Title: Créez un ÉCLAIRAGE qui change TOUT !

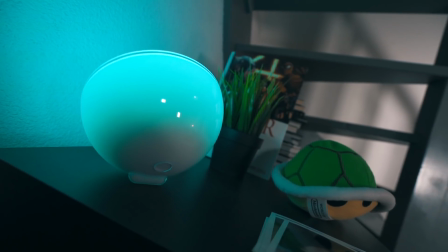Alors ici, j'utilise une Philips Hue dont je vous mets aussi le lien en description.
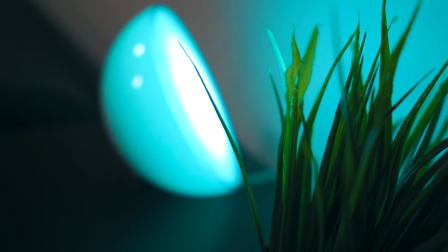Ce qu'il y a de bien, c'est qu'on peut changer la couleur rien qu'avec son téléphone portable, se paramétrer des scènes, etc.
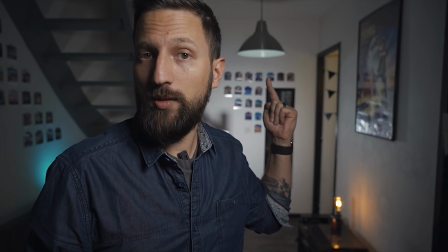Celle qui se trouve sur le plafonnier ici, c'est aussi une Philips Hue, mais celle-ci, elle n'est pas mobile, hein, elle est directement accrochée. C'est une ampoule LED aussi qui peut changer de couleur, mais là, pour le coup, je voulais quelque chose d'assez neutre, donc elle est en blanc.
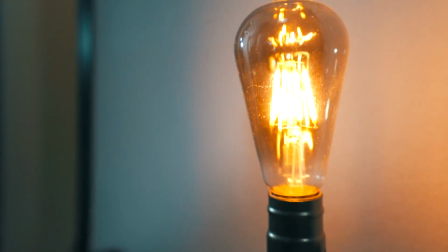Puis après, selon les envies, j'ai des petites lampes de déco comme ici, des trucs à pas cher, pareil sur Amazon, ou des petites LED par endroit, ça dépend un petit peu de ce que j'ai envie de faire. Mais là, pour le coup, on n'est vraiment pas sur de l'éclairage principal, c'est du plus. C'est vraiment le petit bonus, la petite cerise sur le gâteau, c'est vraiment de l'élément de décoration. Ouais, je sais ce que vous vous dites. T'as fini de nous raconter un petit peu ta life, là, comme ça, tu nous dis où tu les as placées, tes lampes, pour avoir cette lumière sublime, superbe. Envoie-toi des fleurs, François. Et oui, parce que si on place ses softbox et son éclairage n'importe comment, bah, le résultat peut être tout aussi dégueulasse que si on n'en avait pas. Donc je vais vous expliquer, moi, comment je place les miennes, sachant qu'il y a plein de configurations possibles, que ça c'est celle que j'ai trouvée sympa, que j'ai trouvée la plus jolie et qui rend le mieux dans la pièce, sachant que l'appartement, il est ultra mal foutu, j'ai pas beaucoup de profondeur de champ, j'ai un peu tout dans la même pièce, sachant que tout le bordel de l'appartement est de l'autre côté, hein. Ça a l'air rangé comme ça ici, mais là-bas c'est... Voilà.
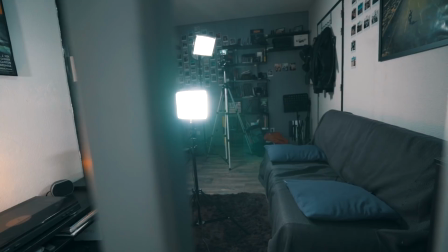Pour placer ces lampes, j'ai utilisé une règle d'éclairage en 3 points que j'ai un petit peu modifiée puisque j'utilise que 2 lampes. La première softbox se trouve ici, à peu près à 45 degrés par rapport à mon visage.
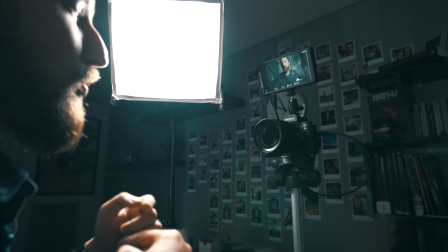Elle est très près, hein, elle est au niveau quasiment de l'appareil puisque je suis aussi assez près de l'appareil.
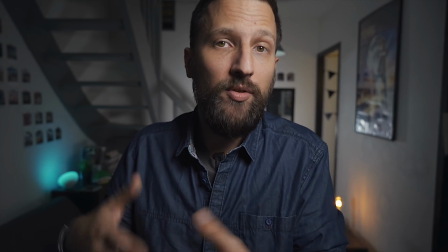Et elle va me servir de key light, ça veut dire que c'est l'éclairage principal de mon face caméra.
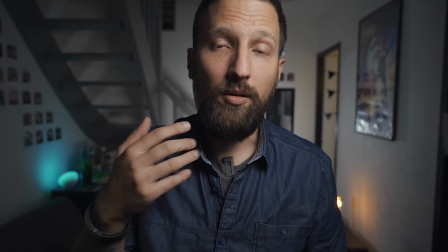Le fait qu'elle soit à 45 degrés et pas juste en face, bah, ça me permet d'avoir justement ces ombres sur le côté du visage et le fameux petit triangle dont je vous parlais juste avant.
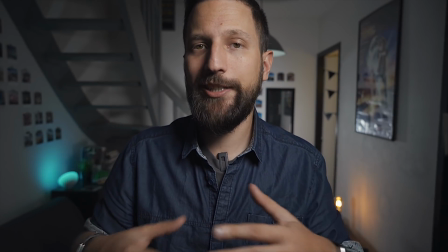Ce qui va amener du contraste un petit peu sur le visage et qui va aussi grandement améliorer le teint de peau.
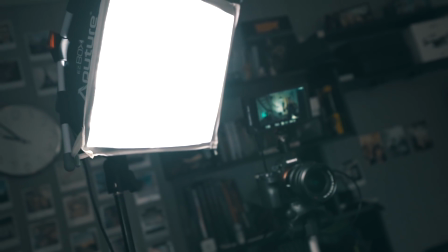Et ce qu'il faut savoir, c'est que sur cette lampe-là, j'utilise un diffuseur, hein, c'est-à-dire un petit bout de tissu accroché sur la lampe, parce que sinon la lumière serait beaucoup trop dure. Donc avec le diffuseur, on adoucit la lumière et c'est quand même beaucoup plus joli, en fait. Ça évite d'avoir des contrastes trop prononcés. Alors au passage, le diffuseur Aputure à 60 balles, avec des petites tiges en plastoc qui ont pété la première fois que je les ai sorties, ça fout grave les boules. Vraiment grave les boules. C'est 60 balles pour un petit bout de tissu, 4 tiges en plastique, et non, c'est abusé. Aputure, là-dessus, vous avez merdé. Bon, je l'ai bricolé, j'ai réussi à m'en sortir, mais fait chier, quoi. La deuxième lumière, elle est tout simplement cachée. Bah, si je l'avais mise de ce côté-là, bah, j'aurais dézingué toutes mes ombres que je cherchais et mon contraste.
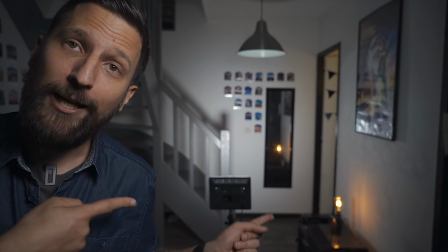Elle est tout simplement derrière moi. Là. Alors pourquoi j'ai mis cette lumière derrière moi?
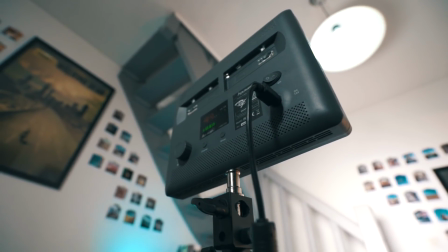C'est pour faire ce qu'on appelle une backlight, c'est-à-dire un éclairage par l'arrière.
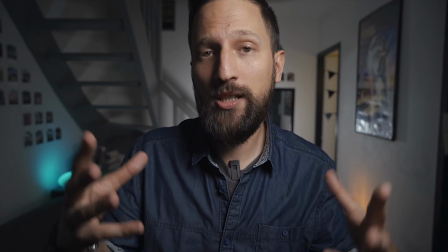Ici, on travaille directement sur ce que je disais au départ, c'est-à-dire avoir un sujet qui se détache du fond, pas par un flou, mais par la lumière.
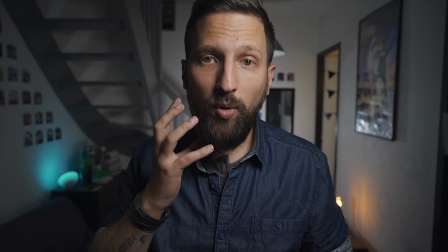Parce que si vous observez bien, et bien justement, le côté un peu sombre de mon visage, ici, il va trancher avec l'arrière-plan qui est éclairé.
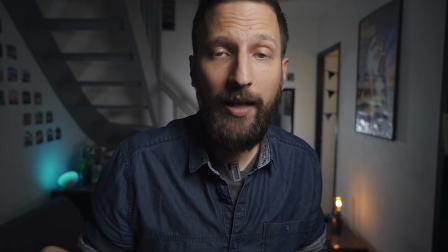Parce que si j'éclaire pas l'arrière-plan, ça donne un truc comme ça.
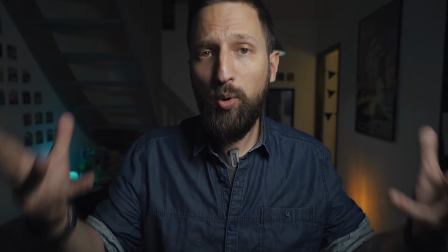Alors le visage est toujours éclairé correctement, il n'y a pas de souci, mais le problème, c'est qu'il se détache beaucoup moins du fond, puisque le fond est sombre et que cette partie sombre de mon visage,
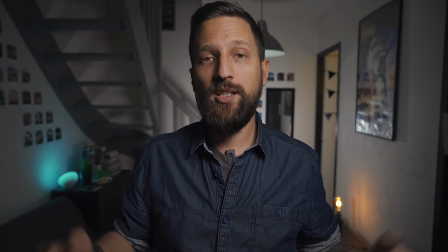elle se fond un petit peu dans l'arrière-plan. Comme ça, c'est beaucoup mieux. Alors j'aurais pu la diriger directement dans mon dos pour avoir un petit halo autour du visage. J'ai pas trouvé ça super judicieux. Je préfère la diriger vers le mur derrière qui est blanc, qui joue le rôle de diffuseur pour le coup, puisque j'en ai pas sur cette lampe là, et qui va permettre de réfléchir la lumière du panneau LED un peu partout dans la pièce. Et oui, parce qu'un mur blanc, ça peut servir de réflecteur, diffuseur de lumière, hein. Faut pas hésiter aussi à éclairer sur un mur blanc, sur quelque chose de blanc qui va permettre d'adoucir la lumière. Et ça, c'est vachement important. Pas une lumière trop dure, hein. Sinon ça va casser un petit peu tout l'effet du truc. Adoucissons le truc. C'est donc pas plus compliqué que ça, il n'y a pas besoin de 3 lumières.
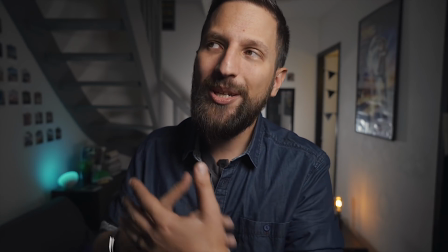J'aurais pu aussi utiliser un réflecteur sur ce côté-là pour peut-être enlever un petit peu d'ombre, mais j'aime vraiment beaucoup le côté contrasté qu'on peut avoir avec cette disposition-là.